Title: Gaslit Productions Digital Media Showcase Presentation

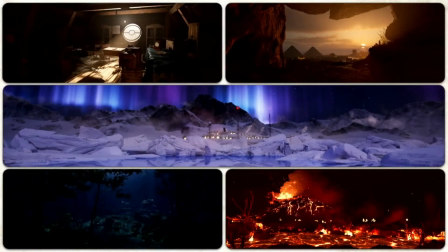3:30 So we used Unreal Engine 5 to create environments that would blend with the real world. Each environment was created to contrast with the other.
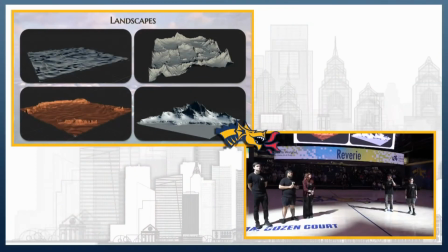3:42 We also used Gaia, a node-based landscape generator, to create detailed environments.
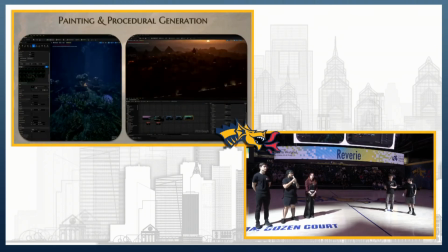3:50 And to further bring these environments to life, we use a variety of tools to help populate the scene.
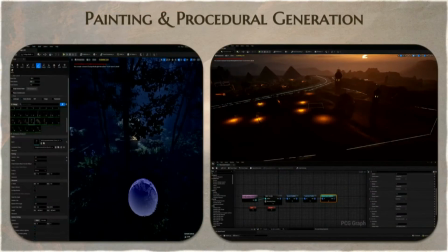3:56 So for instance, on the left, you can see us painting manually all the trees in our jungle environment, which gives us creative liberty over how we want to compose our scenes.
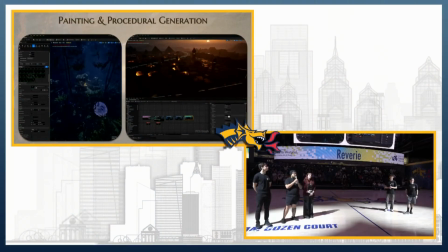4:03 And on the right, for the desert scene, we use a procedural generation system that helps us fill in a bunch of buildings and palm trees in a very quick way.
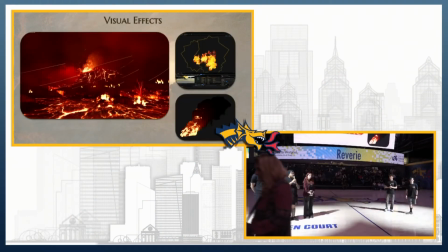4:13 And for some of our scenes, for example, the volcano, we use some visual effects to really push it to the next level.
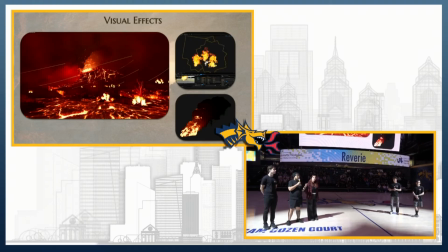4:19 For instance, we have a bunch of fire, a bunch of smoke and atmosphere to give it that lively effect, as well as a simulated volcanic eruption to kind of give it that boom.
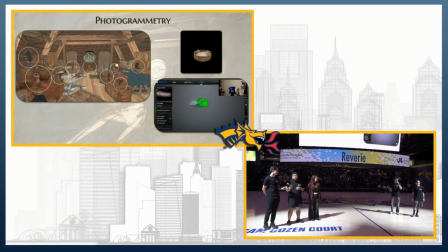4:29 We also used photogrammetry to digitize and scan real
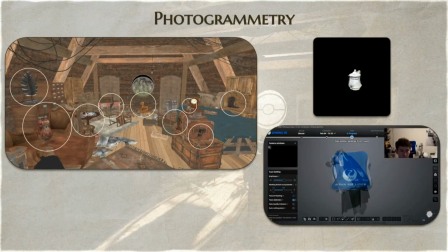4:35 objects, turn them into 3D objects, and add them to clutter our scenes.
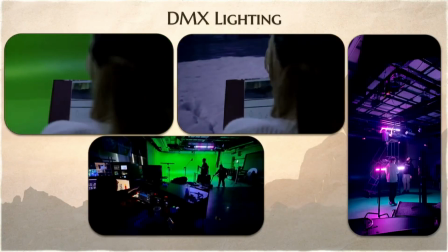4:42 To help blend our digital and real world, we ended up using DMX lighting that was programmed inside of Unreal to match the virtual scenes. This allowed us to then blend the two worlds.
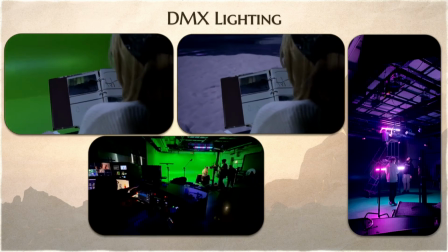4:55 We also ended up having a single button solution to transition from one scene to another for our transition shots.
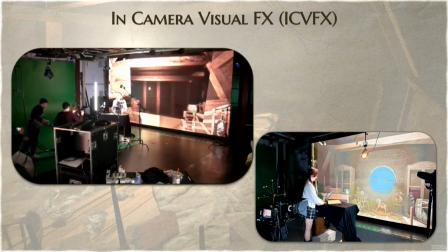5:05 We also used in-camera visual effects, or ICVFX, where instead of having a green screen in the background, we had an LED wall with Unreal Engine generating our environments live based off of the camera position.
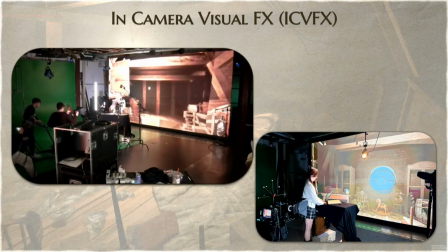5:17 This allowed us to capture everything in camera for some of our shots rather than having to composite out the green screen and replace it with the digital background in post.
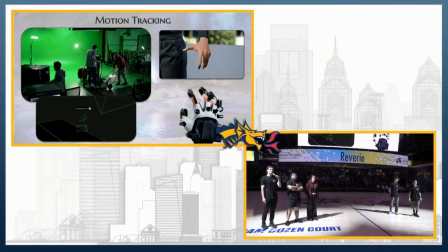5:27 And using the motion capture system inside the studio, we were able to track the camera into Unreal Engine in order to get perfect animations. We also used the Manus Meta Gloves for hand animations, so we got nice finger animations there.
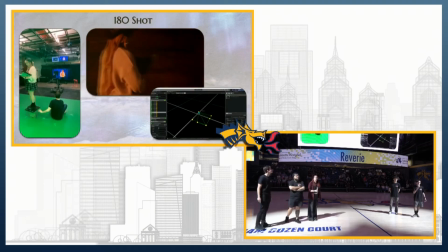5:39 With the motion tracking, we were able to get a unique shot where we actually faked a 180 where the camera was actually standing still and Amara was standing on top of a turntable that we were tracking the rotation of. As we spun it around, that turned the digital camera and our backgrounds to make it look like the camera was rotating fully around her.
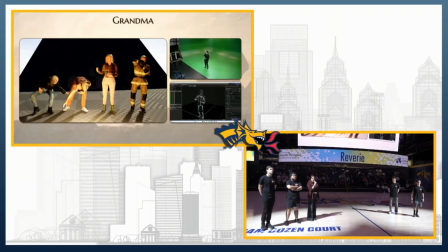6:01 For our grandma character, we used a virtual metahuman that we dressed up in different outfits and hairstyles for each of our environments to give her some variety. And we made all of her animations using motion capture as well with the Vicon camera system in the studio, which you can see in action on the side over there.
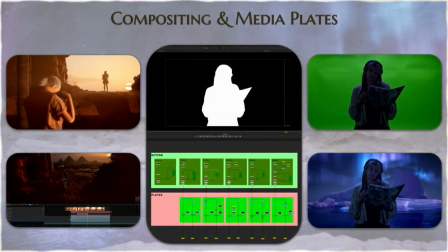6:20 And to finally bring it all together, in our final stage in the compositing, we combined 3 different types of shots. The media play shots, which we rendered directly out of Unreal, with our green screen and LED wall shots. In the stage, we basically were able to key out, match colors, and make sure that all of the different plates were all in the same world.
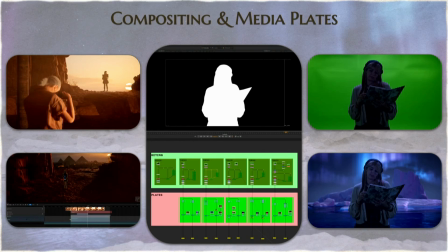6:39 And this is the final step that kind of polishes our work and brings you Reverie.
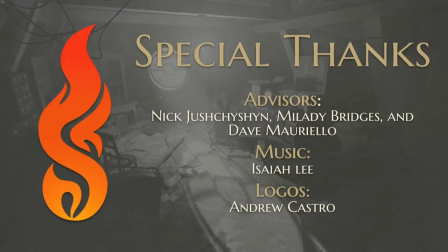6:45 And as always, we could do none of this without the help of our advisors,
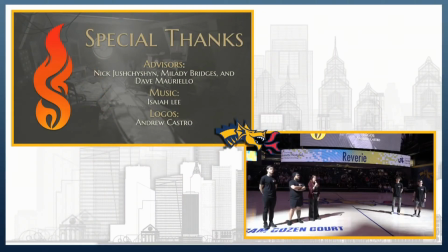6:49 as well as music from Isaiah Lee and logos from Andrew Castro, and all of you for coming to our showcase. Please stop by our booth after this during the expo to sign our scrapbook. Thank you for coming.
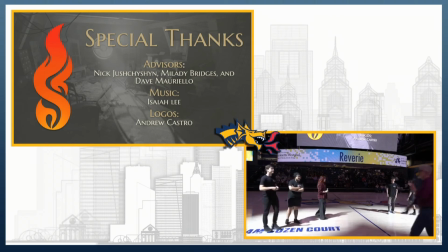7:08 All right, well done, Gaslit Productions. Excellent. That is one boss grandmother.